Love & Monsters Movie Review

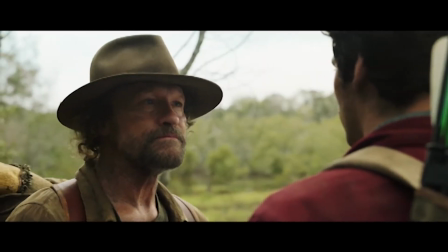0s Listen to your instincts down here. They'll keep you alive. Yeah. What if I have terrible instincts?
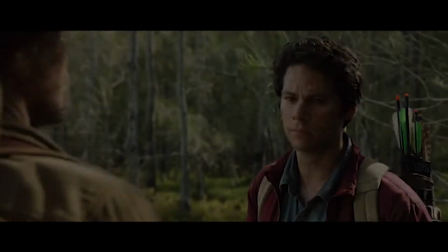7s You'll die.
Hey everyone, welcome back to the channel.
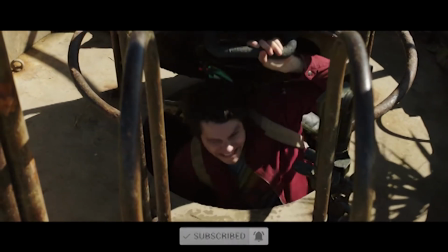13s
So last week we got the release of Love and Monsters starring Dylan O'Brien,
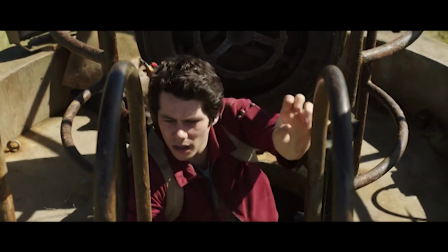17s
Michael Rooker, and Jessica Henwick on VOD and in some theaters.
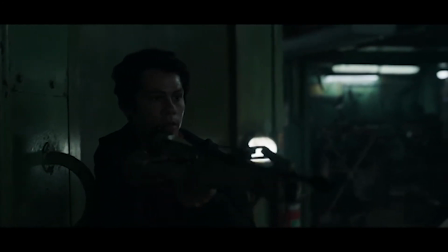22s
Now before I start my review, if you guys have already seen the movie, feel free to comment below what you thought about it.
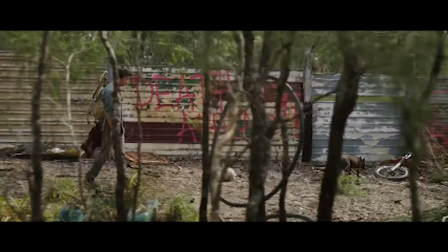28s
I'm always interested to know. Now this film really flew under the radar right up until its release.
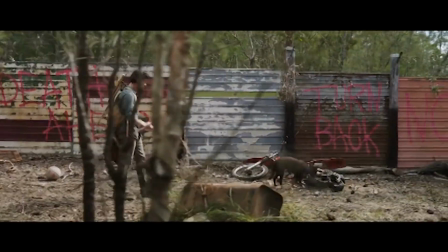33s
I actually never heard a thing about it until a few days before I actually watched the movie.
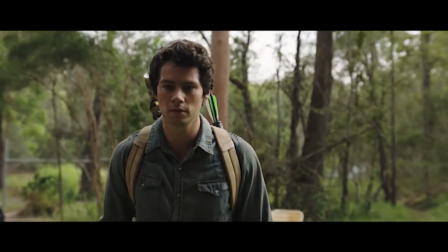38s
And because I went into it with zero expectations, I actually really enjoyed it.
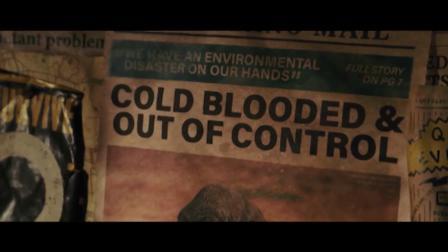45s
This movie takes place in a future post-apocalyptic world where insects and animals have mutated
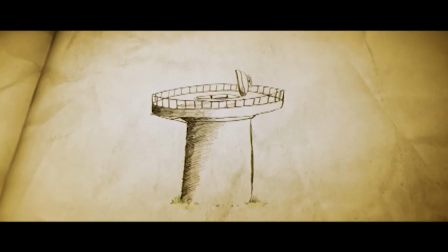51s
into giant monsters and humans have fled into bunkers underground in order to hide from them.
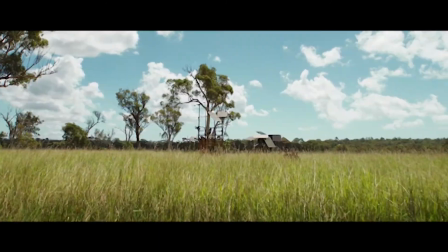56s
But our main character, Joel, decides to venture above ground and set out on an 85-mile journey through
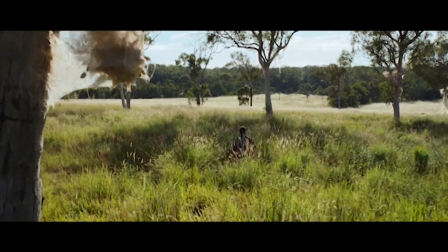63s
monster-infected territory in order to find his high school sweetheart who he hasn't seen since this apocalypse began.
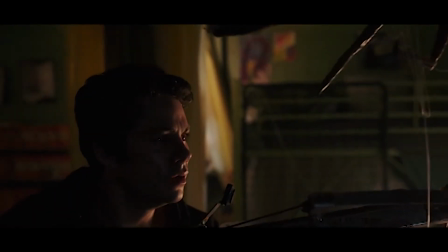70s
Oh, and he kind of has this bad habit of just freezing in place whenever he gets scared, which is like all the time.
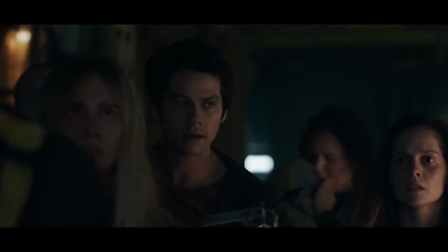78s You can't handle it, Joel. You're shook. But we're not trying to make you feel bad, Joel. We love you, Joel.
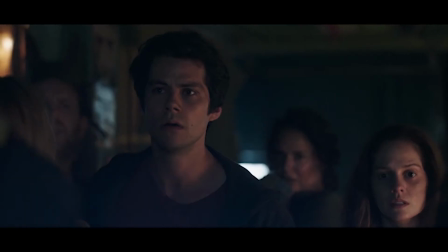83s But you're unsafe. You're a liability. Okay, why did that speech feel so rehearsed?
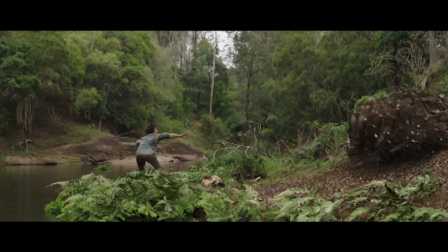88s
As far as the effects and the monsters go, I thought they were really good.
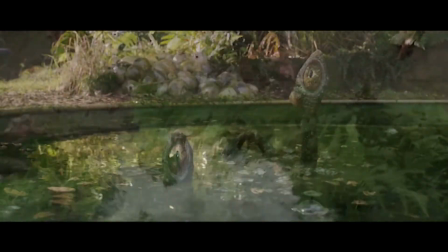92s
The CGI mixed in with practical effects were really great. Where most movies would try to hide the monsters in darkness or avoid showing them,
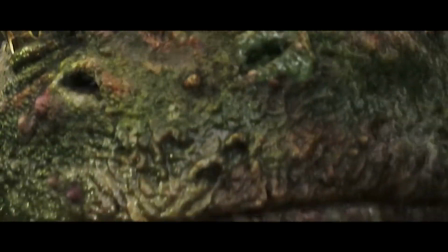101s
this movie comes right out and has them show up in broad daylight.
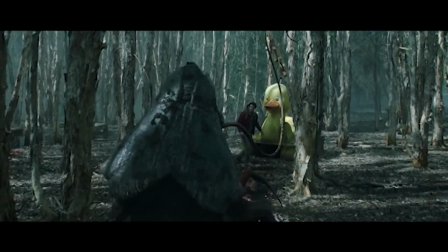106s
And even so, they were still, if not even more creepy than you would honestly expect them to be.
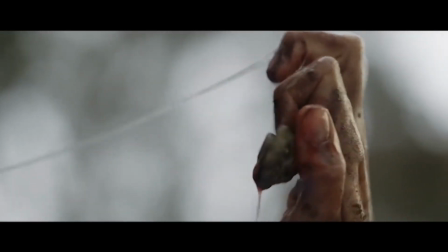113s
For the most part, you could tell what animals these creatures were based off of,
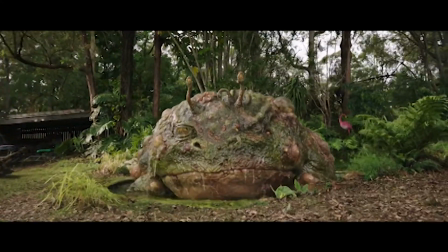116s
but the production really had a lot of fun in mutating these things into their larger, more monstrous abominations.
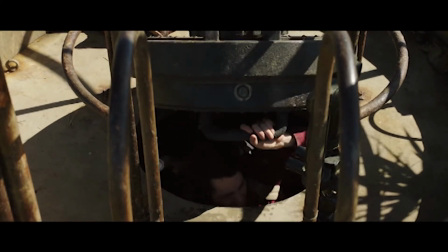124s
But the real strength of this movie was its cast. Dylan O'Brien was phenomenal in this movie.
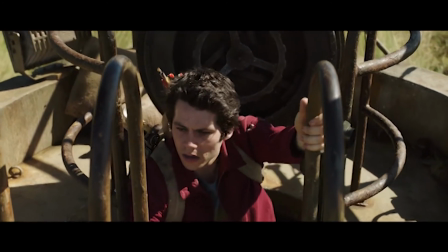130s
Personally, I found that he's gotten better and better with every role he's taken on, and this one was my favorite performance from him by far.
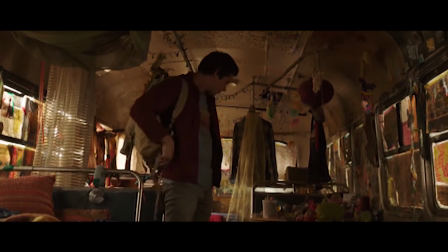138s
I found his character very believable in all stages of the movie, from the scared and timid boy at the beginning,
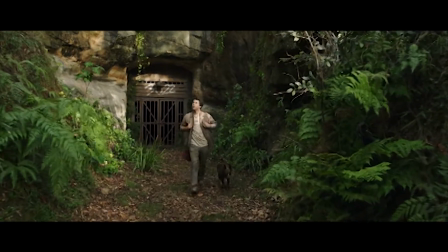145s
to the hopeful adventurer, to the full-blown hero once the movie ends.
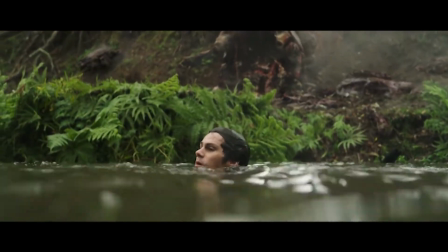150s Oh, that was awesome. Oh, I feel like Tom Cruise.
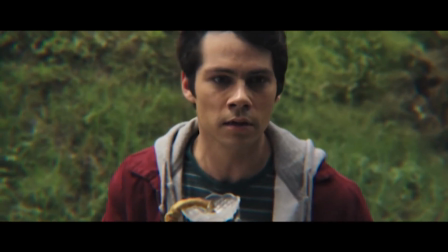156s
But what you really don't expect from him are the emotional moments throughout this film.
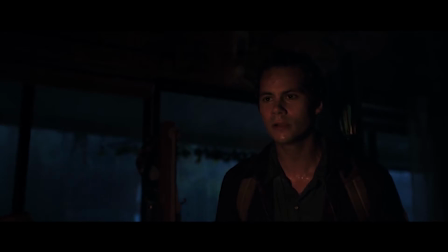161s
The scene with the robot is a prime example. That scene had no business being as sincere and as heartfelt as it was,
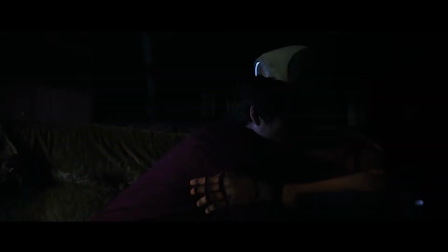170s
but the movie took its time to pause and reflect on the real cost of this apocalypse.
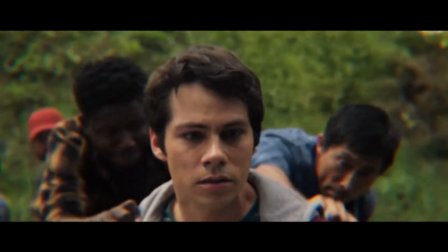176s
We've gotten glimpses of the past devastation and the reminders of people who didn't make it this far.
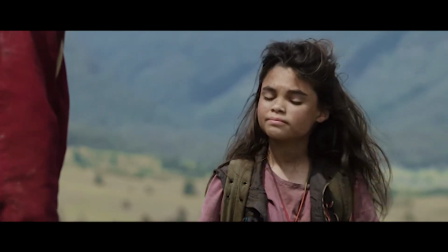182s My dad got killed back when we lived in the subway station.
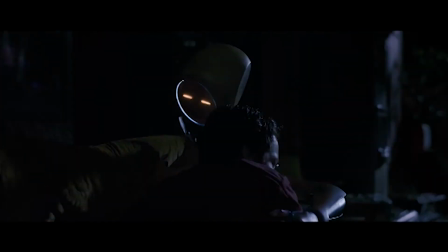186s
But in this scene, the emotional toll really comes through for his character, and it's one of Dylan's best moments.
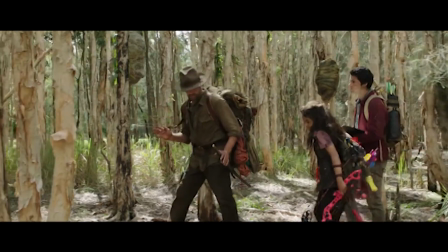195s
And of course, his co-stars were great as well, most notably Michael Rooker,
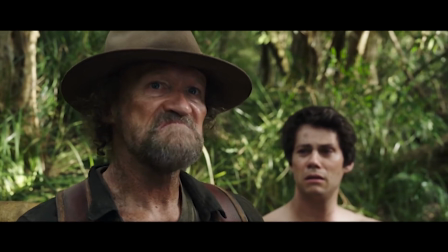200s
who really just looked like he was playing the post-apocalyptic survivor version of Michael Rooker.
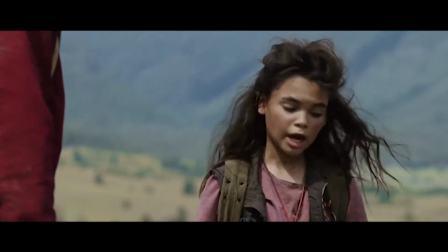206s
And his partner, an 8-year-old girl, really helps to lighten the mood.
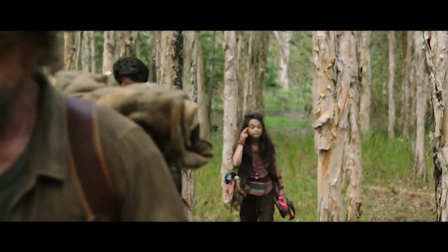212s
They're only in the movie for about less than 20 minutes, and I would have really liked to see more of them, as they were great.
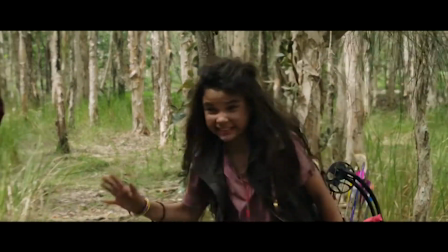220s Bad asses. Yeah, I know.
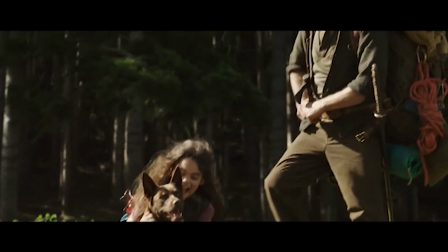223s
And with those two, I can't help but feel like there's another story just begging to be told about the two of them and their travels.
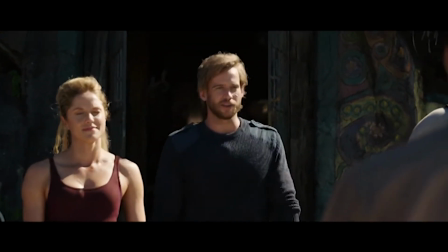230s
Now, the third act does get a little bit predictable with the antagonist just thrown into the mix at the last minute.
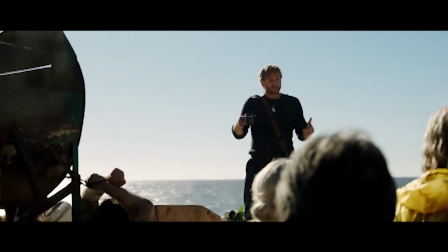237s
They're very easy to see through and really provide no stakes for the audience who just hasn't even seen them before.